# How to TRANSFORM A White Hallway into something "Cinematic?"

Okay, so you find yourself in a situation where you're in a white hallway with white ceilings and white walls, and you gotta make it look cinematic. What are you gonna do? I recently encountered something like that,
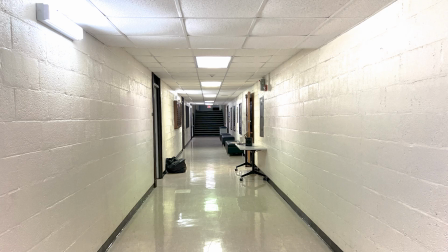9s
and I just want to kind of share with you my thought process on how to turn a boring white hallway into something that has a little bit of depth and interest to it. Oh yeah, there's one other note about this project, just so you know. I just shot this movie, so I'm not allowed to use any of the actual video from it. So what they did allow me to do for this video is just show you a still that I took from the director's monitor. So be wary, this is literally just straight off the director's monitor, but I thought it was still a good enough representative to show you kind of the differences you can make in your project as you're going and trying to do this lighting thing.
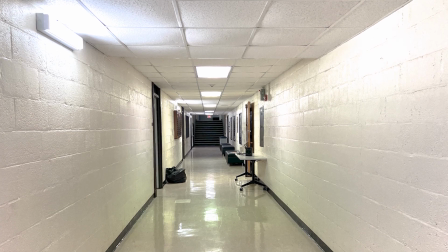41s
Now, the first thing I want to do is I want to show you a picture. This is the hallway that I had to start to look with.
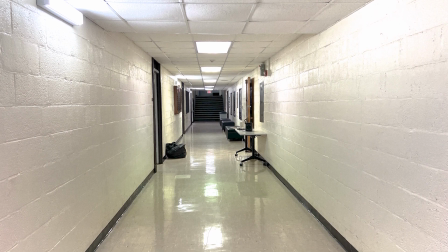45s
And as you can see, it is an absolute nightmare. I got fluorescent overheads, I got a white ceiling tiles, I got a white floor, and I've got white walls.
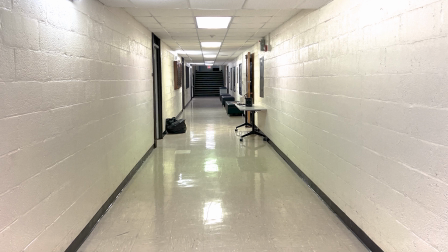53s
It essentially is a big featureless mass, and I need to add dimension to the room. Now, there really was one other really big factor that colored how I approached the lighting of this scene, and that was the fact that we only had 50 minutes to do the entire lighting setup. It was a very, very fast turnaround because we had a busy day that day. Because of that, that led me to choose an Aputure system of lights for my system. One, the Aputure lights are great. You know you can get great light from them, but more important is I can control multiple lights on one app, on the Sidus app. So having all the lights on one app, on one system that you can control, that finesse is really, really critical to getting really, really fast and good light control.
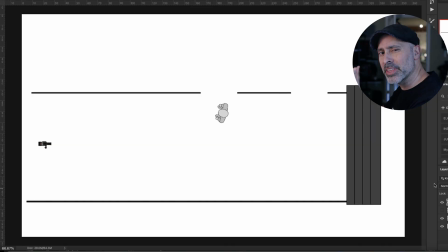90s
Let's go ahead and take a look at it because I think it's important to think of this so you can understand the psychology of why you light anything. Because anytime you go to light and set up a scene, the first thing you want to talk about before you do any lights or camera lensing is why are you going to shoot this scene it was. Now, in this scene right here, just so you can understand the general subtext here,
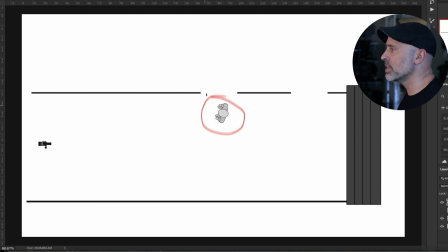109s
you do have a character who is knocking on a door that's right here. There's a character back here that she's removed from. She can't get access to that character. There's a set of separation and distance. So my character in this scene, it's only one person, but she's feeling left out.
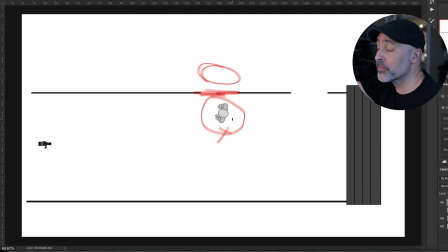127s
She's kind of in the cold, striving for something beyond the door, but not quite able to get it. So that psychology of the scene dictated everything from my lens choices to how I decided to light the room. What I'm talking about, before I even get into lighting, let me talk about the lensing choice. Now, one thing I did is I did set up here down the hall, and I basically,
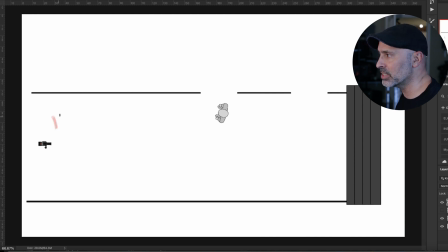146s
I had some Canon Cine lenses, and I just did a 135 millimeter lens here. And what this allowed me to do, it's allowed me to shoot the hall, but it allowed me to be very, very compressed.
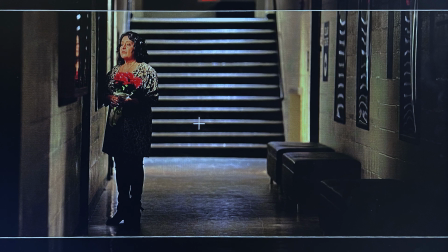157s
It allowed me to bring the whole hall kind of together. I wanted her, she's in a dark kind of oppressed place where she's trying to reach out but can't get there.
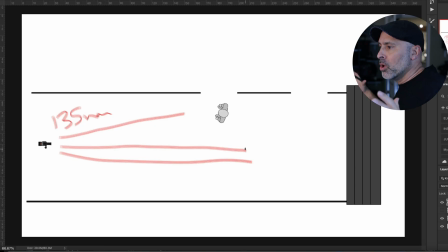166s
So I just wanted this place to feel, I just wanted it to bring it tight and do it in there. So I chose to lens it with a 135 millimeter lens just to kind of do that. Now, when we get into lighting, let's go ahead and talk about what the lighting was before I got in here.
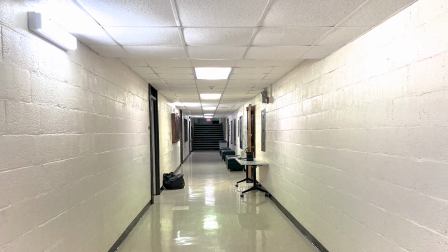180s
Now, as you can kind of see here, this is a white hallway, and, you know, basically, I had, you know,
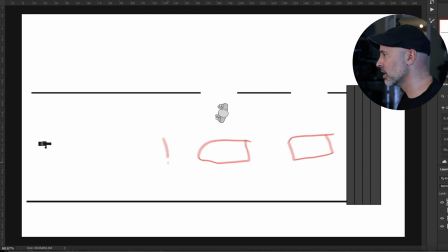187s
fluorescence overheads like this lining the hallway, giving me just pure white. And then on these walls over here, I actually had additional fluorescent tubes that were lighting this.
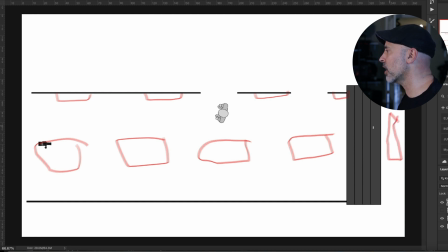201s
I had another fluorescent up here lighting the hallway, and this right here is actually a hallway, and I had yet another fluorescent overhead doing that. There was a door right here, and I had a small window in there, and guess what? In this room, there were more fluorescent overheads doing it.
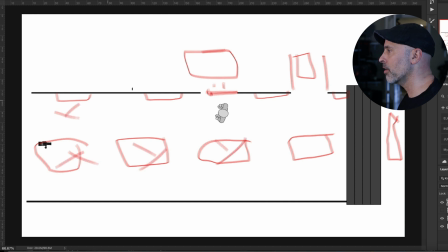219s
So the first thing, obviously, I had to do was get rid of all these lights because I wanted to control it. Now, fortunately for me, that was as simple as cutting off light switches in the hallways. Now, these little lights up here on the wall, we actually ended up having to put black paper over because we couldn't cut them off because they were emergency lights.
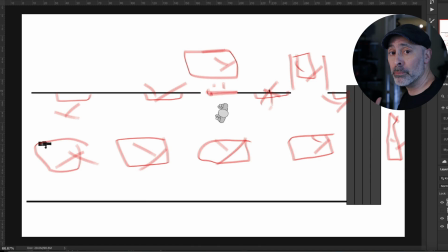237s
So we put black paper over them so we could start with a base where we could control the situation. Now, once I did that, what I want to do is I want to show you the basic lighting design that I came up with.